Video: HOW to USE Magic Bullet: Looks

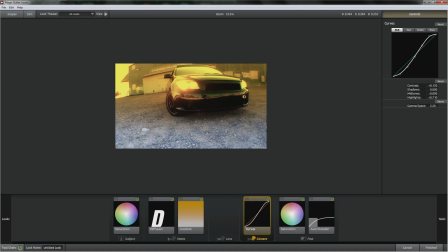Really raise that up, you know, just make a more angled S curve,
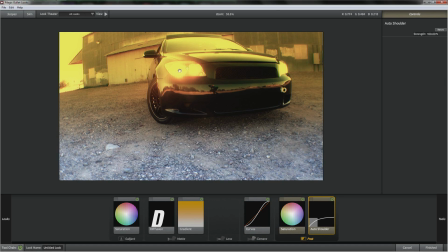and an auto shoulder just kind of gets rid of those clipped whites. It just smooths out the image and makes it look a million times better.
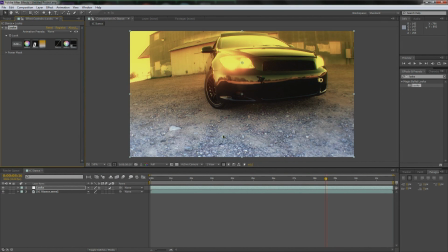So now let's hit finished and see how it looks. I mean, some of you guys might like how the other one looked.
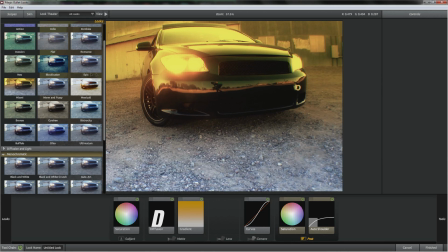That's fine. Do it, you know, in your video. Actually, I probably should do something different, so I have two different things.
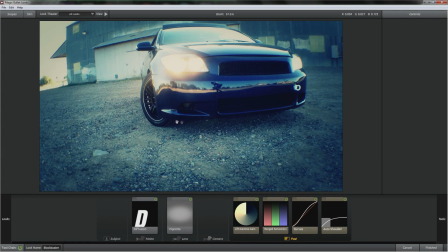Sorry, I'm actually going to use this one, and it is a little blue for my liking.
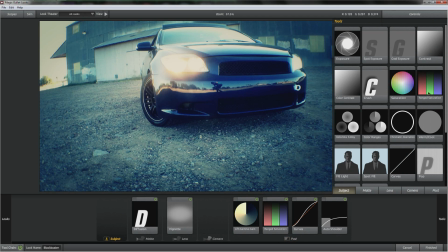So I'm gonna go to subject. I'm gonna go to three-way colorista. I'm gonna boom.
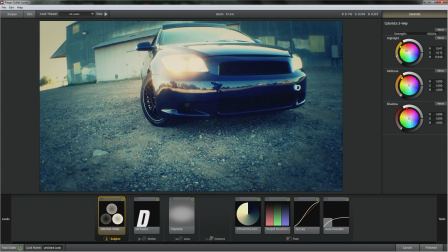I'm going to just drag up. Really, just make the image more flat. And maybe crank it a little more.
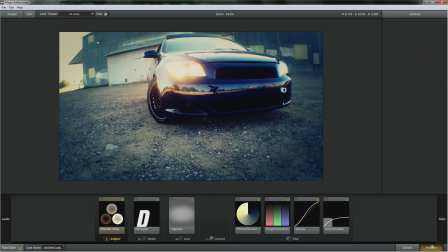Cool. I'm gonna hit finish quick. I'm gonna go over here.
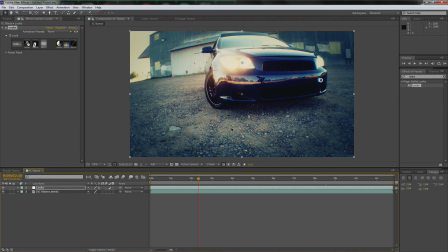I'm gonna let it. Get the thumbnail. I'm just having fun over here, guys.
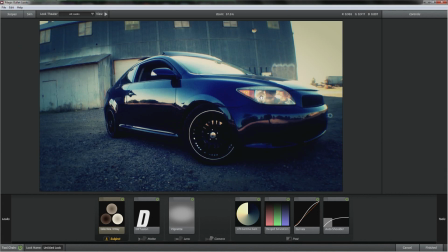Love this. I absolutely love Magic Bullet looks. I could not recommend a better program.
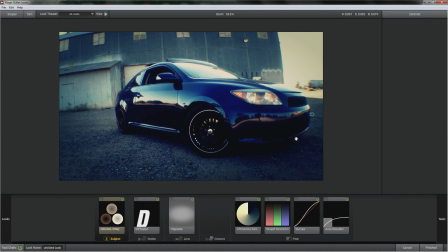And I know $200 seems kind of steep, but it is worth every penny. All right, so size and grade. Just mess with it, guys. Turn up the glow a little bit. Viggy, this vignette is a little intense for my liking.
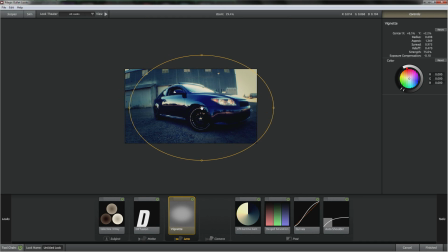So what I like to do is I kind of like to move it over to where my subject is. Okay, I like to, you know, turn that down a little bit. Cool.
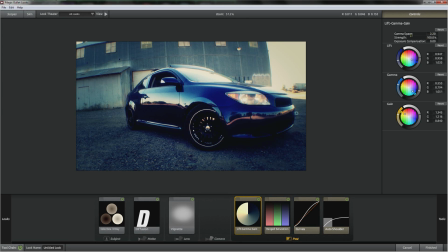And this gamma space right here, you can actually change the coloring if you want.
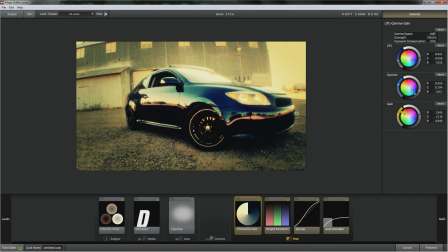I mean, if you want it more blue over there, if you want it more like yellowish over there. I actually want it a little more towards the yellow side.
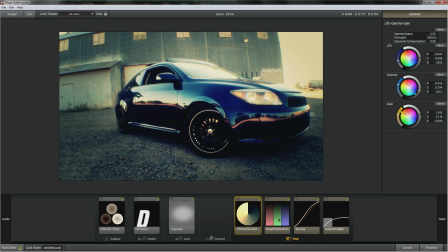Cool. More of a vintage-y look. Awesome. Range saturation, I'm going to leave it like that. I'm going to actually crush the blacks a little more. That's not race, it's a color correction term. Cool.
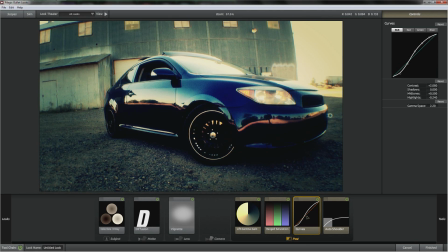Aw, man, that's looking awesome. And the auto shoulder, of course.
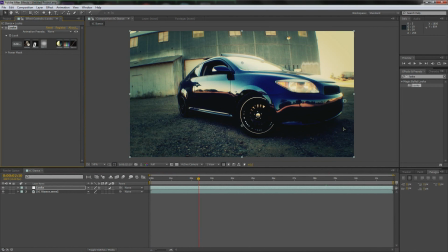And then hit finished. Sick, nasty. Oh, man, that's sexy. Oh, look at that, guys.
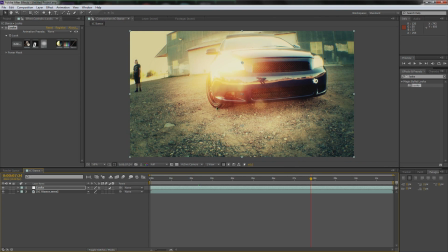So cool. And Donnie over there again. So, guys, that's the basics of Magic Bullet looks.
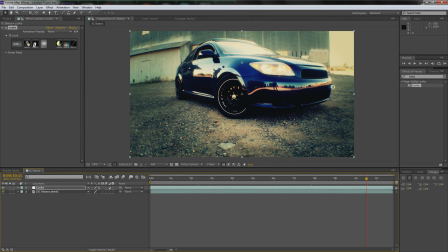And also what's awesome about me teaching you this way is what I did was I clicked this eye off.
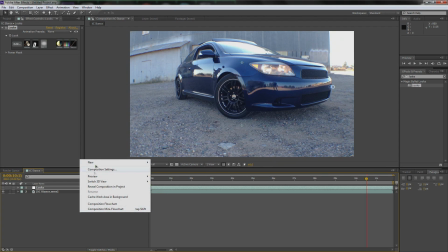And then I'm going to add another adjustment layer. Where is it?
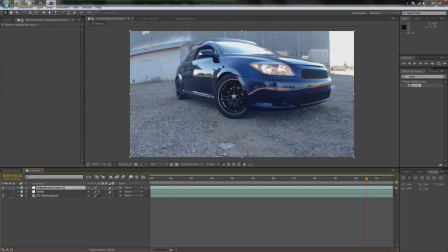Goodness. I'm so tired right now. It's insane. It's 9:07. I'm like an old man right now. Goodness. Okay, so I'm going to hit enter. I'm going to call this DOF for depth of field because, guys, this was an iPhone camera. It looked like poo. So, I mean, okay, guys, the Magic Bullet looks tutorial is over now. I'm going to just make it look more pretty, okay?
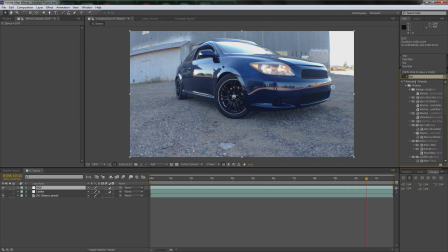Just full disclosure. So I'm going to type in blur over here. Camera lens blur, of course. It's my favorite blur. You guys all know that. Repeat edge pixels. I'm going to turn it up to like 8 because we don't play around. Okay, I'm going to go up to the ellipse tool. You might be on rectangular tool. Just click and hold.
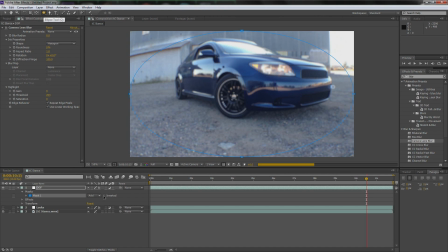Go down to the ellipse. Double click. Invert that mask. Drop down the menu. Turn up the feather to 420 because we stoners. We stoners. No, we're not actually stoners. Don't do drugs, kids. Goodness. Seriously, it's so stupid.
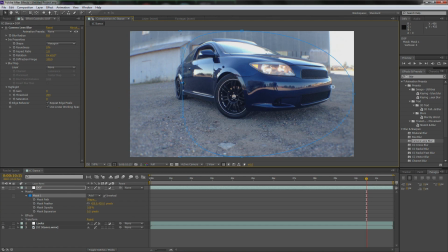Wasting your life. All right. So I'm going to bring that in. Bring this up. Bring this corner over. Bring this down a little bit. Just to kind of, you know, create a fake depth of field here.
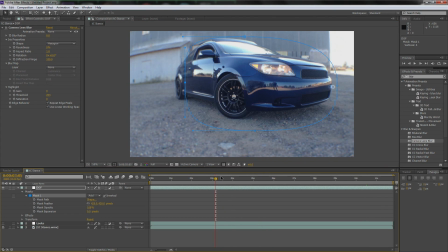Let's see how it looks. Oh, I'm so sore.
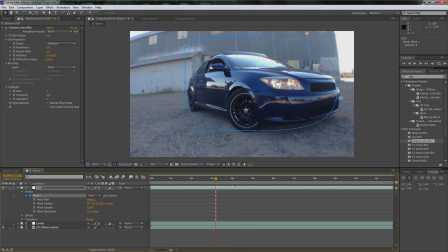Well, cool.